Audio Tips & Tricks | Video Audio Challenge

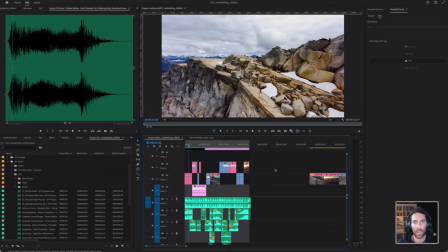(4:32)
In this case, the drone does not actually pick up audio on the actual camera. So all of our sound design has to be added in post. It has to be added here in Premiere Pro using sound effects that maybe we've recorded before,
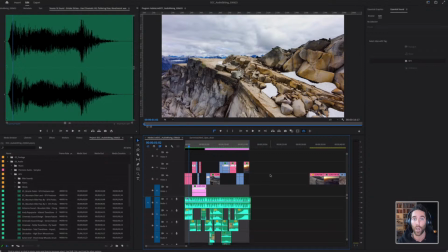(4:46)
using risers and different things through Epidemic Sound, Artlist, and a few that are built right in here to Premiere Pro. So I'm constantly thinking about what a transition might sound like, what the sounds of a bike wheel or a tire might sound like.
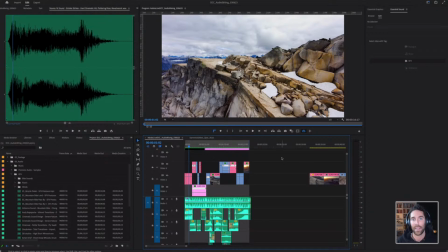(5:01)
And if I'm not recording that in camera, I have to add that and try to really beef that video up as best as I can.
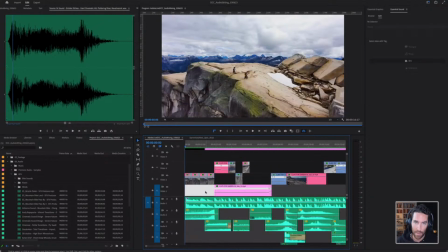(5:08)
Okay, so if I'm gonna come in here, I'm actually gonna mute the music for a second because sometimes the music becomes a little overpowering and the viewer loses all of the other little moments that are happening with only hearing the music. So I'm gonna come in here And as you can see,
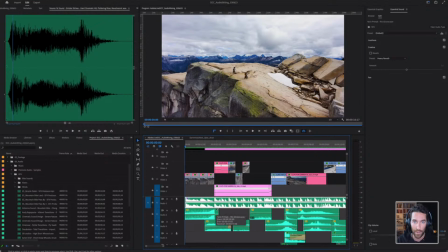(5:26)
I've stacked a lot of sound effects on top of each other, and that's what we're going to go over today. So here's my music track. I'm going to mute this or solo it just to make sure that is the music. Okay, really, really cool little track that I have here.
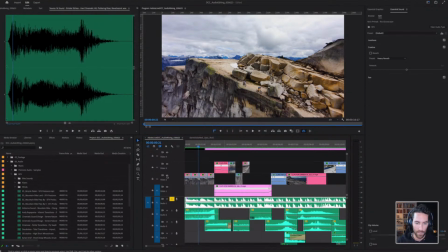(5:39)
I'm going to reveal this in the, not the Finder, in my project window. Reveal in my project so I can see what I'm using. And this song I sourced from Artlist, which is a copyright-free music site that I pay for.
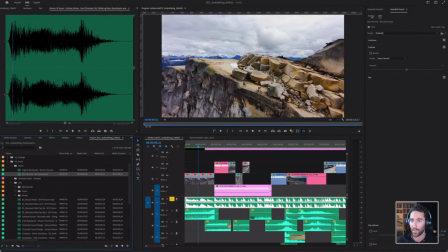(5:55)
If you do not, and you have a Adobe Creative Cloud subscription, you can come in here to your audio panel. So if we browse here, you can actually search, let's just search like rock.
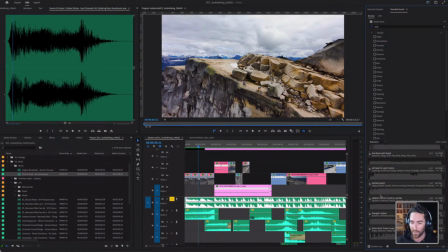(6:07)
And there's all these different tracks that you can sample yourself inside of Premiere Pro that are working in partnership with Epidemic Sound, which is another site that I use a lot. So a lot of the songs that you might want to use are right here in Premiere Pro.
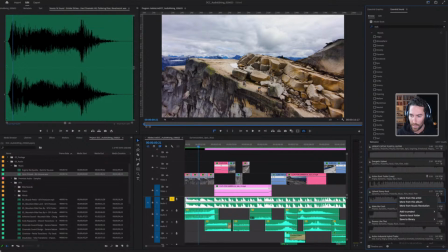(6:21)
You can sample them. If you like it, you'll see these little three dots, and you can actually add it to your project or you can save it to your library. So it's very convenient. You don't even have to leave Premiere Pro. Okay, so I'm going to mute my music track here instead of solo it.
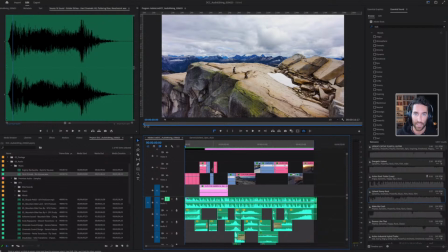(6:36)
And we're going to just play just to hear some of the sound design and the sound effects that I've incorporated into this video.
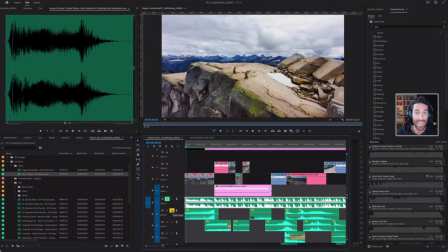(6:45)
So that's a really cool, very dynamic, different sound. That's almost like a riser.
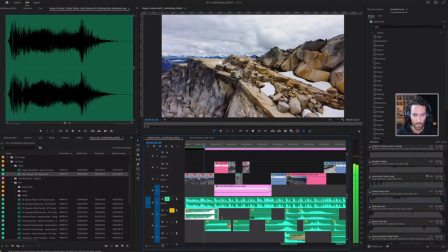(6:50)
So if I play just that, it creates a little bit of suspense.
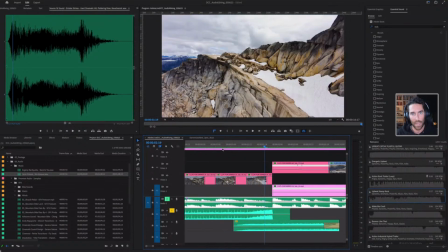(6:55)
And what I like about that is I'm using what's called a J cut or an L cut, where I'm cutting my audio, not on the actual cut of the clip, to make sure that I can hear the audio before the next clip. And what that does is it just lets the viewer sort of plan for that next transition.
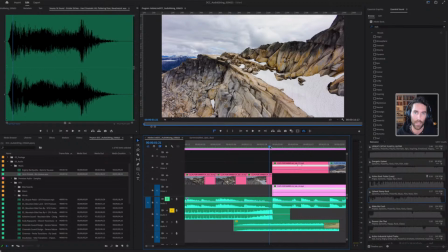(7:14)
And it allows you to actually transition between the clips using your audio rather than just the visuals.
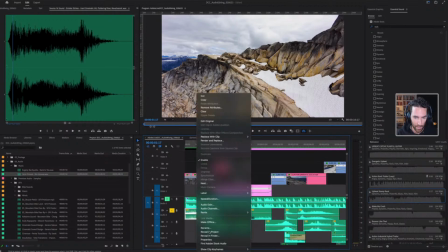(7:19)
Okay, so that's one clip here. And if I reveal that in my project as well, you will see that that's saved to a folder called risers. I believe you should have this sound effect inside of those starter folders. And I like to use risers.
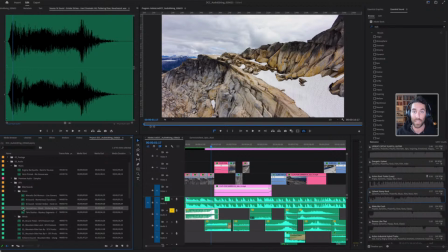(7:35)
I like to use sort of these overarching intros to really get the viewer's attention and to just start the piece on a high note. Okay, and if we solo some of these right here,
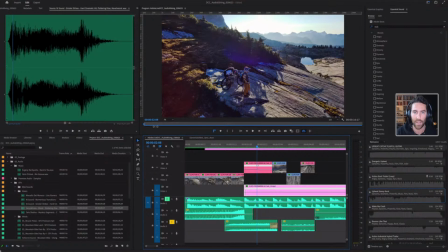(7:47)
you can hear that we have our talent here releasing a drone, and I wanted to hear that drone actually coming out of his hand.
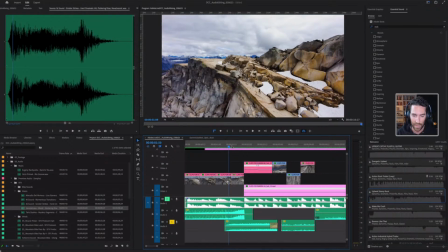(7:56)
And if I solo that, you'll hear that that L cut, that J cut that I'm talking about, is actually coming in before we see this clip, but I think it's a little bit too loud.
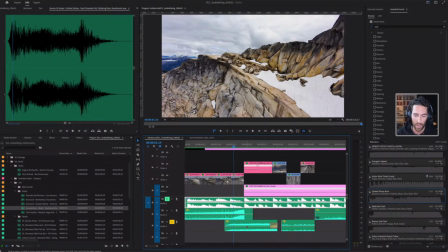(8:05)
So what I'm going to do is I'm going to come in here and press P on my keyboard on a Mac, and that's going to bring up the pen tool. And if I press Shift plus or Shift minus, that will minimize and expand my timeline so I can better adjust the keyframes and the points of my audio.
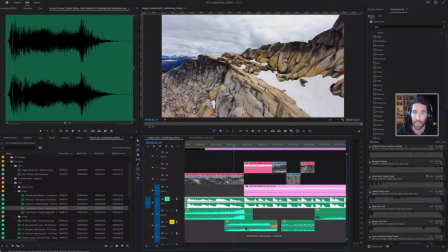(8:21)
So the pen tool acts as the same sort of leveler to keyframe these points so I can take the audio down. So I'm going to press and create some points on this audio, and I'm just going to transition this in. So this is basically my way of fading in the actual points on my track.